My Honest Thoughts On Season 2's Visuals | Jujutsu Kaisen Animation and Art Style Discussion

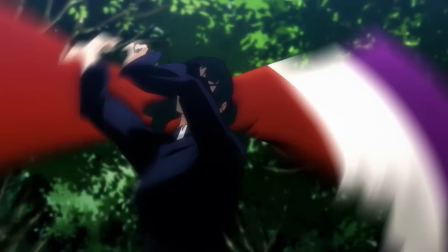0:00 So the animation for Season 1 of Jujutsu Kaisen was amazing.
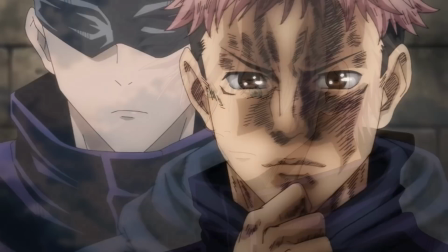0:04 The choreography, the fight scenes, even when the characters weren't fighting, whether it was just dialogue or staying in place,
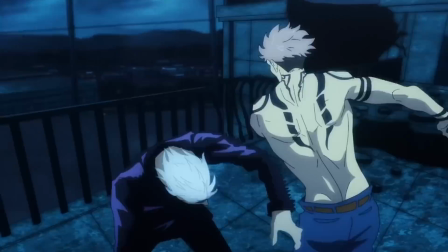0:09 so much detail was added as Mappa really put their heart and soul into this adaptation.
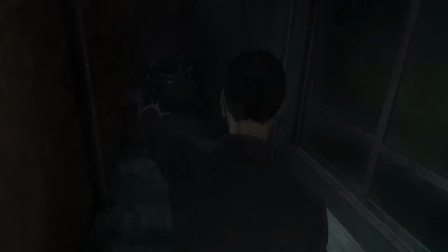0:15 That said, watching the new trailer for the second season, there's evidently a major change from how it looks.
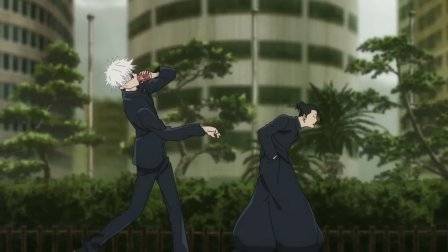0:22 And I just want to preface, if you think Season 1 looked better than what we saw in the trailer, That's fine, I'm not here to tell you that your opinion is wrong.
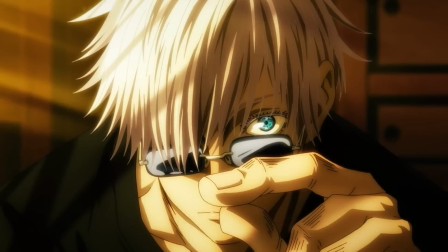0:30 In fact, I myself will also miss some of the visual aspects that were significant in Season 1.
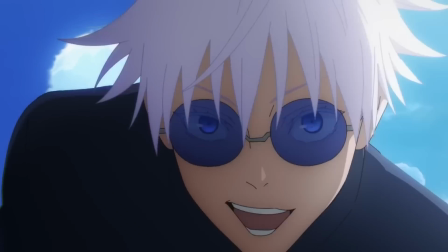0:35 However, I want to at least shed some light and hopefully convey to some of you, even if you already think it's great,
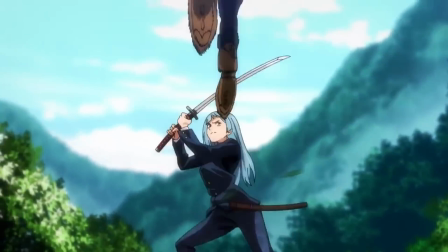0:40 why Season 2's new art and animation style can actually surpass the godly adaptation of Season 1.
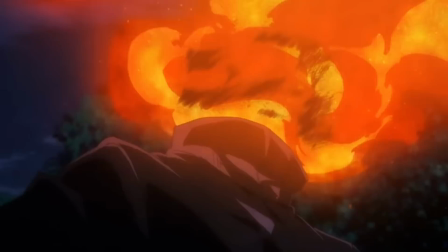0:47 I know that might sound like an exaggeration, but I'll also dive into the previous season and compare and show some scenes as examples
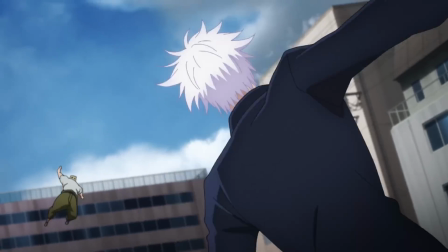0:54 to help support why Season 2's new visuals are actually an upgrade, in certain departments at least.
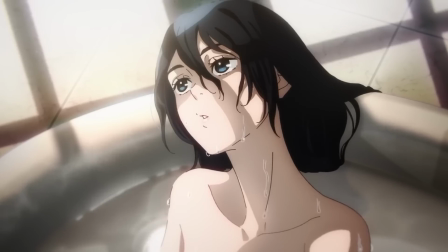1:00 To briefly go over the basics, this season is going to be directed by Shota Gushizona,
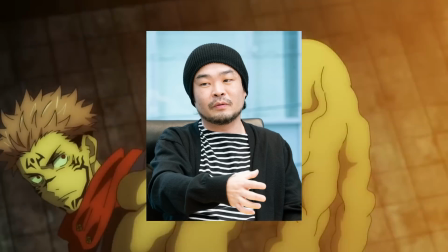1:05 a different director from the first season, Hua Sunho Park, very talented for his action choreography.
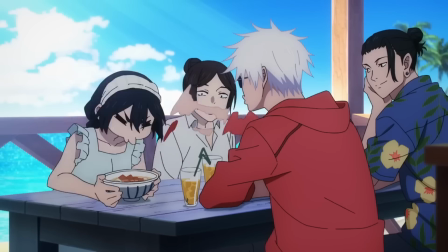1:10 And a huge obvious change people notice right away is the art's simplicity.
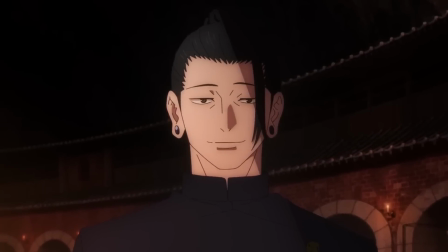1:15 Compared to Season 1, there's a lot less line work, less shading details, and less highlights within the design of our characters.
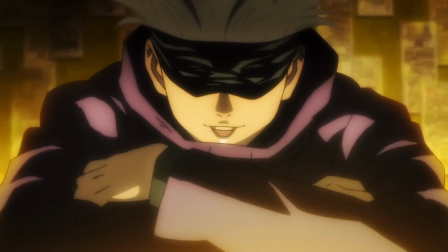1:22 Now, it's not a bad thing, though I can understand if people miss those highly detailed designs.
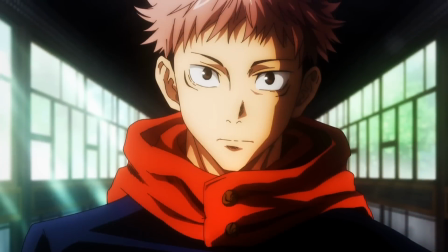1:27 I do as well, since it fit really well with the dark tone and world of Jujutsu Kaisen.
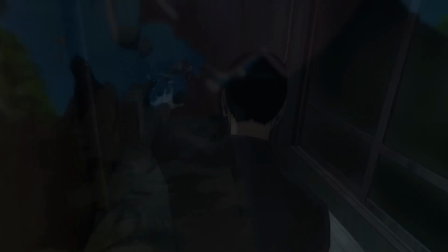1:32 That said, I think this trailer also showed that a minimalistic approach can still maintain that dark, cursed spirit atmosphere.
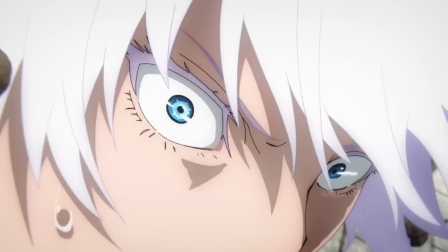1:40 We'll touch more upon that later, but the reason why the director, Shotago Shizono, is going for simplicity, well, there's two main possible reasons.
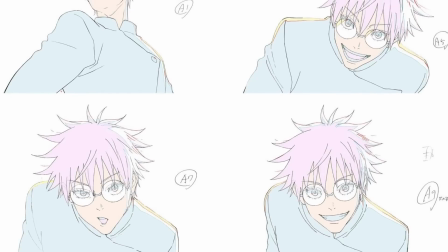1:48 One, it's likely because of the production constraints, as in the staff had to meet a tight deadline for the release.
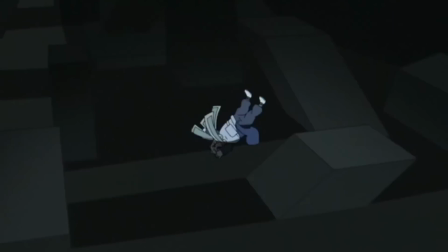1:55 And two, which is basically a follow-up from the previous question, is to allow for an easier and more fluid animation.
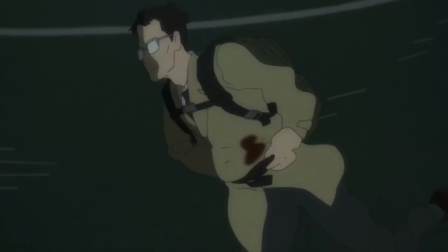2:02 A simpler art style means that the animators don't need to worry much about the detail or intricate line work on the characters and background.
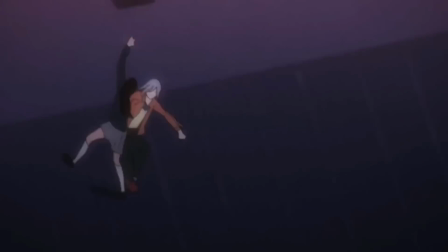2:09 Instead, they can focus more on making the movements a lot smoother, resulting in greater dynamic action sequences being made.
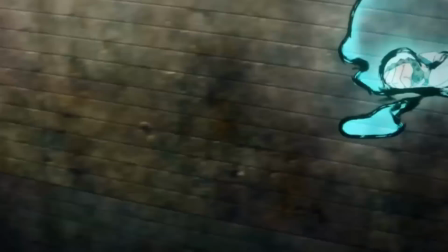2:16 Let's use examples from Season 1. Again, almost every aspect of its animation and art was spectacular, but if we had to nitpick,
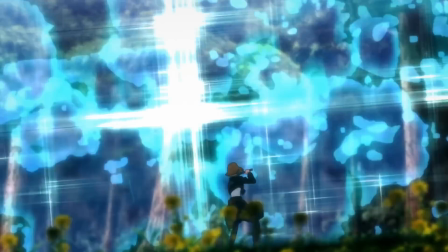2:23 there were definitely composition problems and issues that just stem from the art style being too detailed.
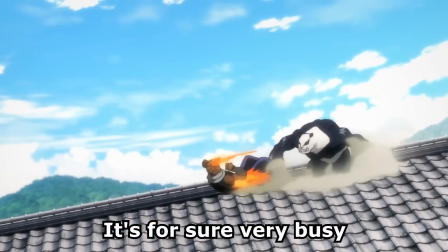2:29 The Panda vs. Mechamaru fight is a great example. While it's nowhere near bad, it's for sure very busy with the animation looking stiff and choppy.
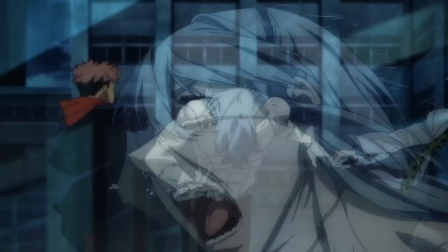2:38 Maybe the first time you watched Jujutsu Kaisen, you didn't really notice any other choppy scenes or bad compositing.
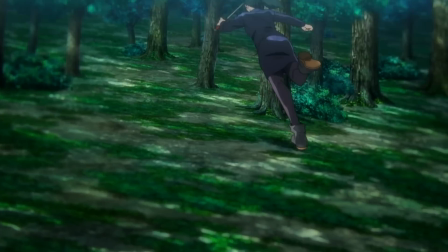2:44 I certainly didn't, but on rewatch, it's quite apparent.
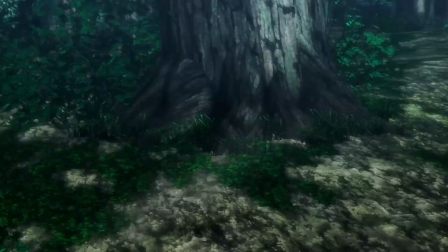2:48 Aspects such as the awkward piss yellow filters, the CGI background, the bad textures with the environment,
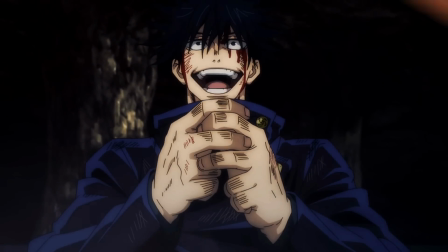2:54 like the grass, trees, or the ground, and hey, as badass as this scene was, Megumi's domain expansion was also poorly composited.
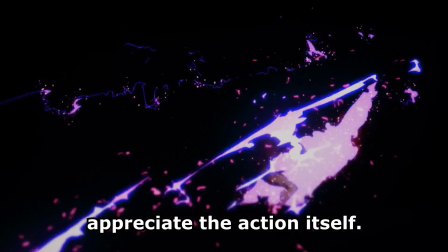3:02 The color design choice made it very hard to see or appreciate the action itself. It was just overly distracting.
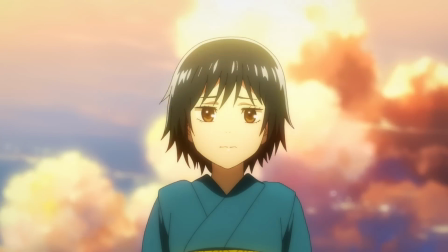3:08 And again, it wasn't bad the entire season. There were actually a lot of great shots, but unfortunately, the fight scenes had most of the bad ones.
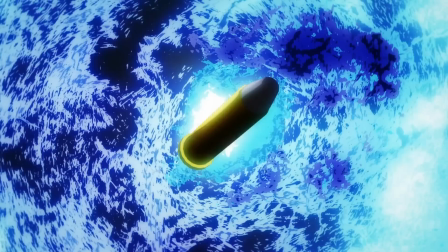3:16 And had those visual elements blend well, it could have gone from a great-looking fight to an even extraordinary-looking fight.
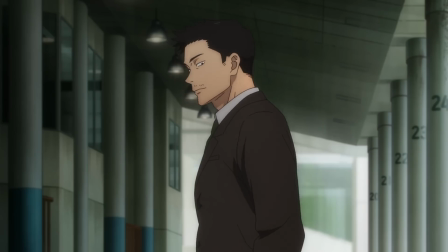3:23 Now, compared to the new trailer, Season 2 looks a lot better in the department.
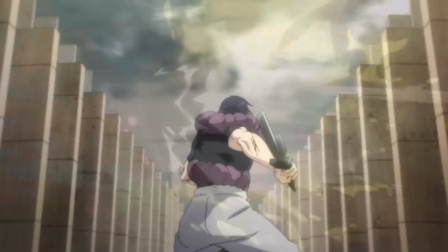3:29 The lighting, the colors, the visual effects, the background, it's more clean,
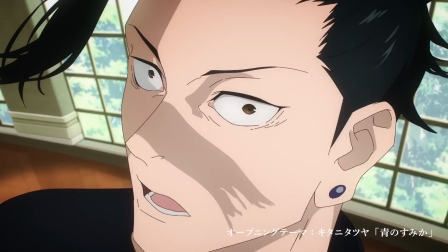3:34 clear, and appealing to look at, especially during scenes with complex storyboards or the characters moving so fast.
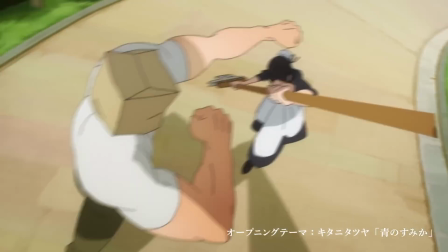3:40 Like, it's able to maintain that consistent visual quality, which, again, was something that Season 1 struggled with.
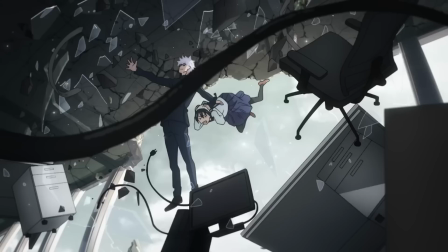3:46 I actually just found out while grabbing the clips, it seems like Mappa changed the colors between the two trailers.
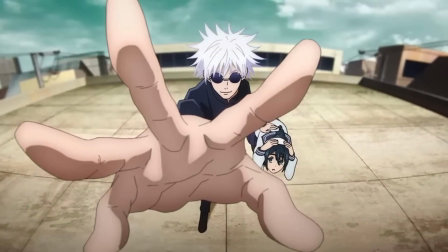3:51 So, in the first trailer, the sky on Gojo is very teal, while in the second trailer, the sky is more blue.
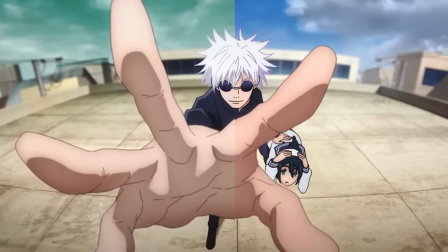3:57 And it's kept the same when gojo continues to break the window in my opinion the second trailer looks a lot better i think the light blue sky really fits
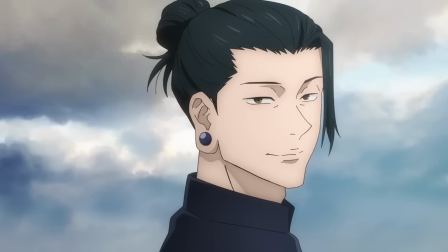4:05 that young summer atmosphere or spring whenever this arc takes place so yeah i guess the staff is still making some final decisions and touches
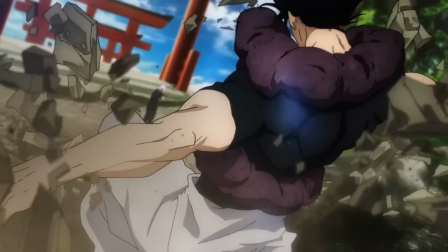4:13 which is a good thing but now let's talk about the action sequences because there's a huge difference in the movements being way more fluid in the
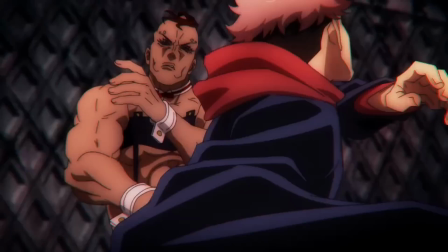4:21 trailer now don't get me wrong season one did also have a lot of sakuga work but season two is just naturally gonna be better for that because
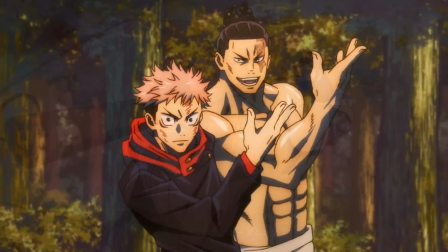4:29 of its simpler art style for example one of my favorite cuts in season one was keichiro watanabe's fast momentum animation when hanami started
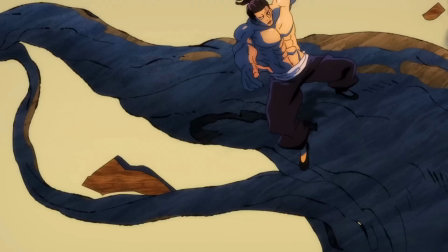4:37 unleashing this huge branch attack against yuchi and toto this is the type of quick fluid movements we can expect for season two of course not like every single fight on
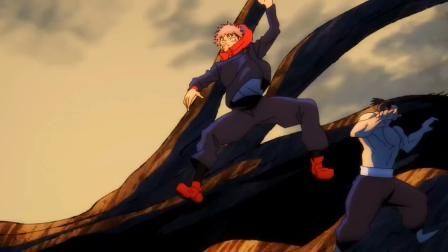4:45 that same level but somewhat because as you can see in this scene the excessive detail and line
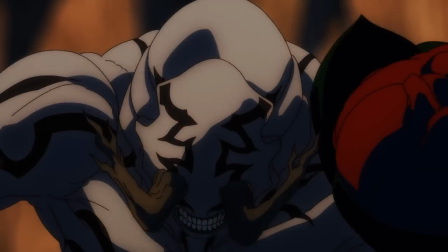4:51 work is definitely much less compared to the standard we usually see in most of season one,
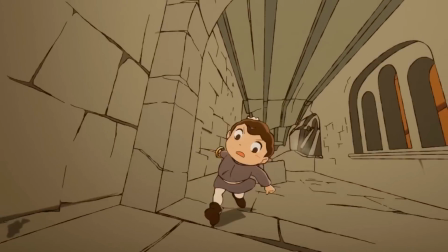4:57 and that's because reducing the detail helps prioritize more of that dynamic motion.
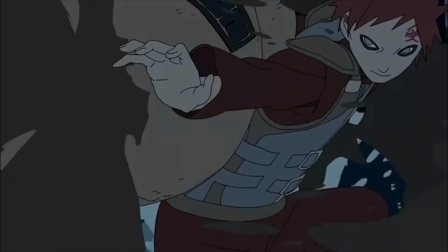5:02 Like, if you ever watched Naruto, you would know sometimes, specifically if the scene was very fast,
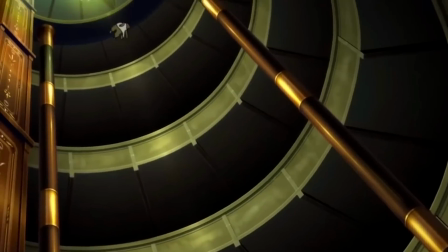5:06 that the art had suddenly got much simpler as it heavily emphasized the speed and intensity of whatever action sequence.
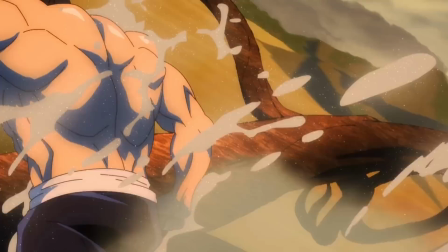5:13 That's the same happening with Yuji, Toto, and the branches.
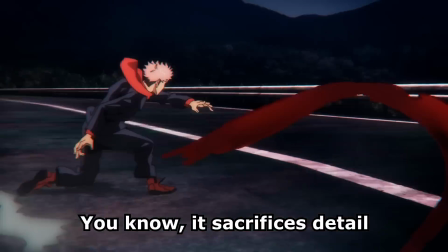5:16 Even Yuji running and dodging Esso's winking attack, you know, it sacrifices detail in order to create a smoother presentation.
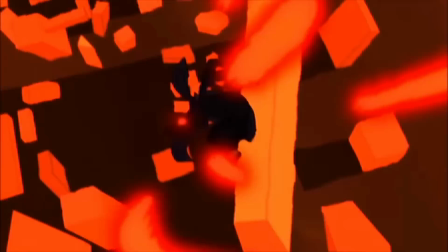5:24 Of course, there's a point where it can look too cartoonish, but I don't think it's ever going to look that way for Season 2.
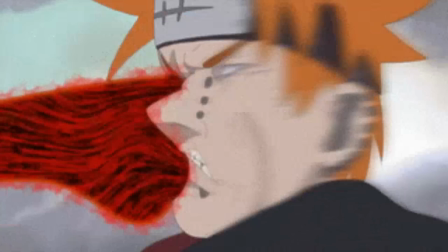5:29 It never did for Season 1 either. Examples of too cartoonish can be seen in some Naruto and or Black Clover fights.
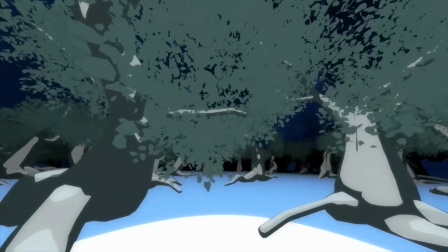5:35 The animation is great, but the art is over-subdued to the point where it's difficult to see what's going on and, quite frankly,
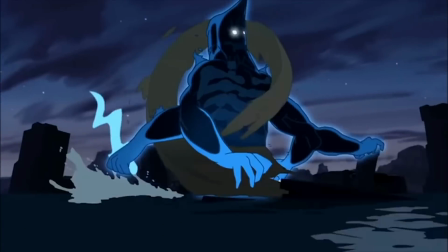5:43 kind of looks like Play-Doh. I mean, art is subjective, so maybe some people actually like seeing that action sequences, or again, some people like myself think it's too cartoonish.
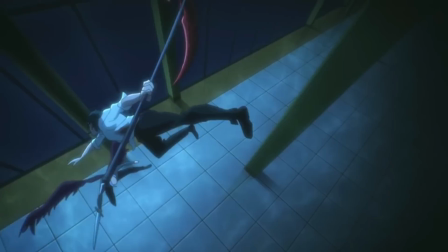5:51 There's definitely a middle ground for creating those dynamic action sequences, but yeah,
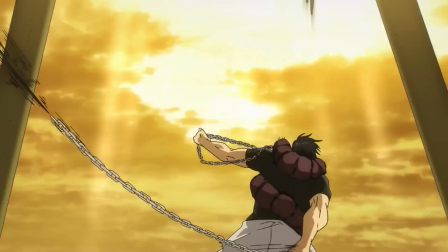5:56 just seeing this shot of Toji running up on Gojo, the background art blends a lot better compared to Season 1.
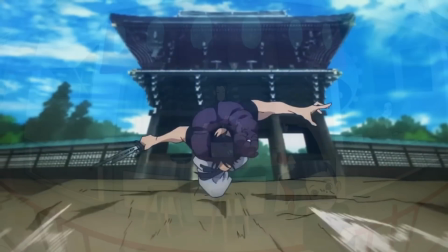6:02 Of course, it also has the fisheye effect, which we'll talk more about later,
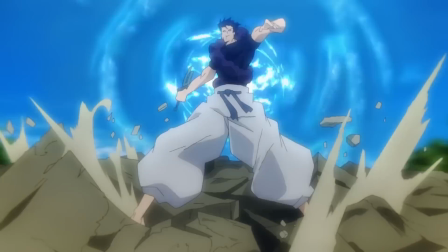6:05 but what makes this sequence very dynamic is the way Toji just occupies a small part of the frame for a split second,
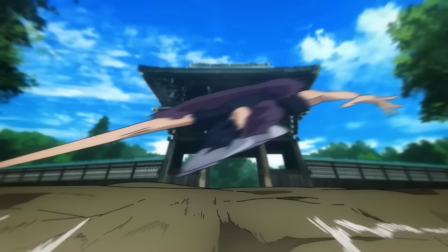6:11 and then in the next frame, he occupies like 99% of the screen, eventually going back to being small, and then swinging his blade close to the camera.
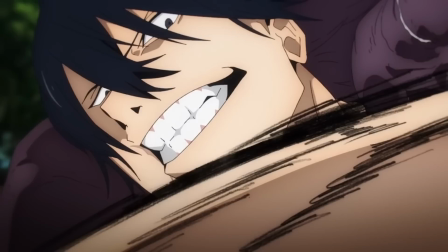6:19 This is very impressive. Usually when the character moves close to the camera at first, the scene just cuts right there,
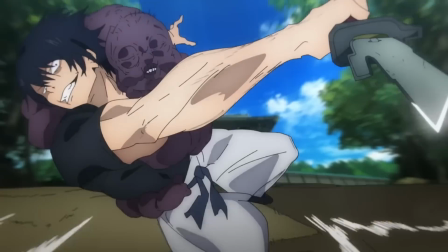6:24 but it continues with having Toji doing extreme positioning shifts until Gojo uses his technique to catch Toji.
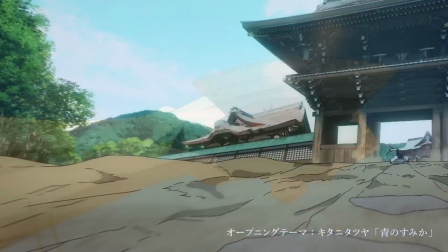6:32 What supports Toji's movements being fluid are these heavy smears. So in this other shot, look at the mix of smears, wind effects, and speed line.
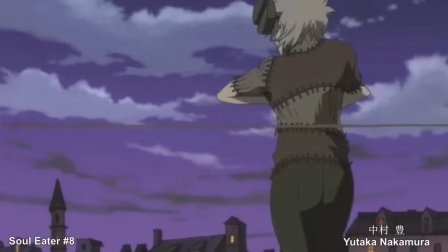6:40 These three techniques contribute to the illusion of motion, creating a more immersive experience, and makes this launch of Toji visually compelling.
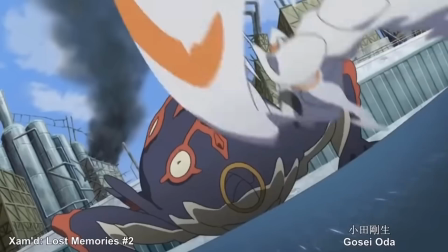6:48 It's what conveys the intensity and excitement of fast-paced action. But okay, moving on from that whole topic, the next thing I want to talk about is Goshazono being the director.
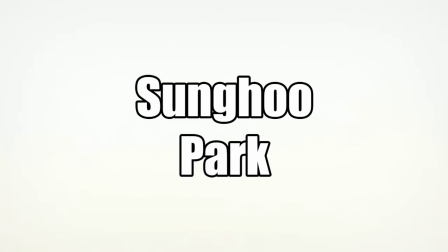6:57 Listen, even though I'm going to miss Sungho Park's action, we should still be excited since Goso is very talented when it comes to approaching
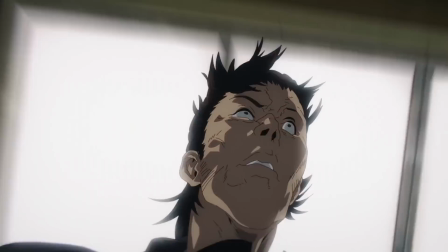7:05 a scene with a unique perspective and generally having complex storyboards.
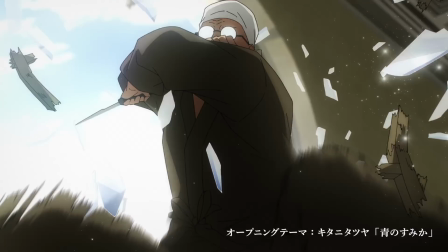7:10 For example, take this shot of an old man attacking Ghetto. As the man attacks and comes closer to the camera,
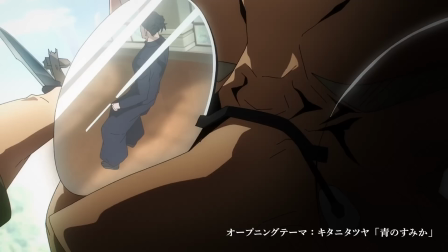7:15 the reflection from his glasses becomes his first person point of view and then serves as
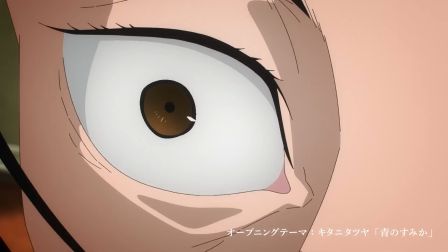7:19 the next scene or the next cut with Ghetto supposedly reacting to his attack.
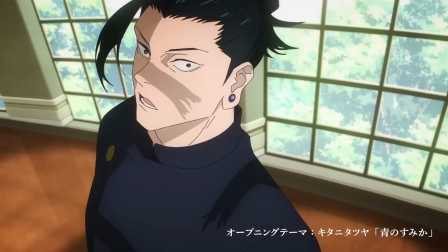7:24 Like, that is insane levels of transitioning.
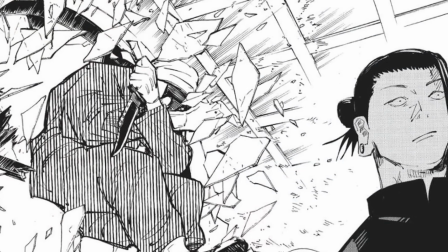7:27 No spoilers, but I did read the manga for this and Goso enhanced that scene in a way I personally would have never thought.
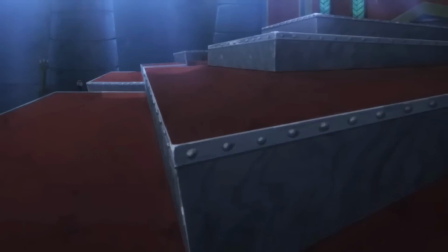7:34 Like, it really goes to show, again, the unique and creative vision that he has. There's one scene in the anime Ranking of Kings where a character is walking down the stairs,
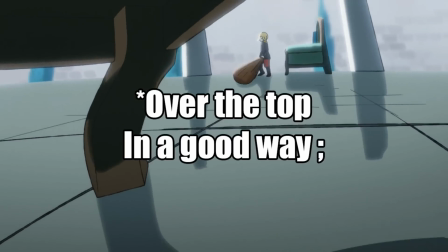7:43 but Goso, he just animated that scene with a very over-the-top approach, making the viewers see that beneath the king's chair,
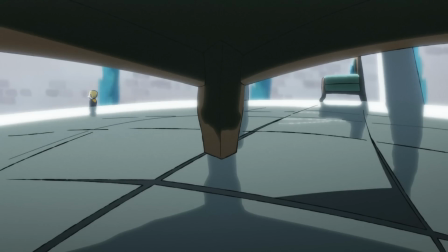7:51 and it just gives an appreciation for the extra steps that Goso attempts to make a scene more appealing.
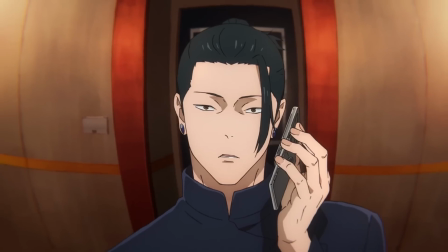7:58 The director also loves doing fisheye effects, like this shot with Geto on the phone and when Toji was launching himself towards Gojo.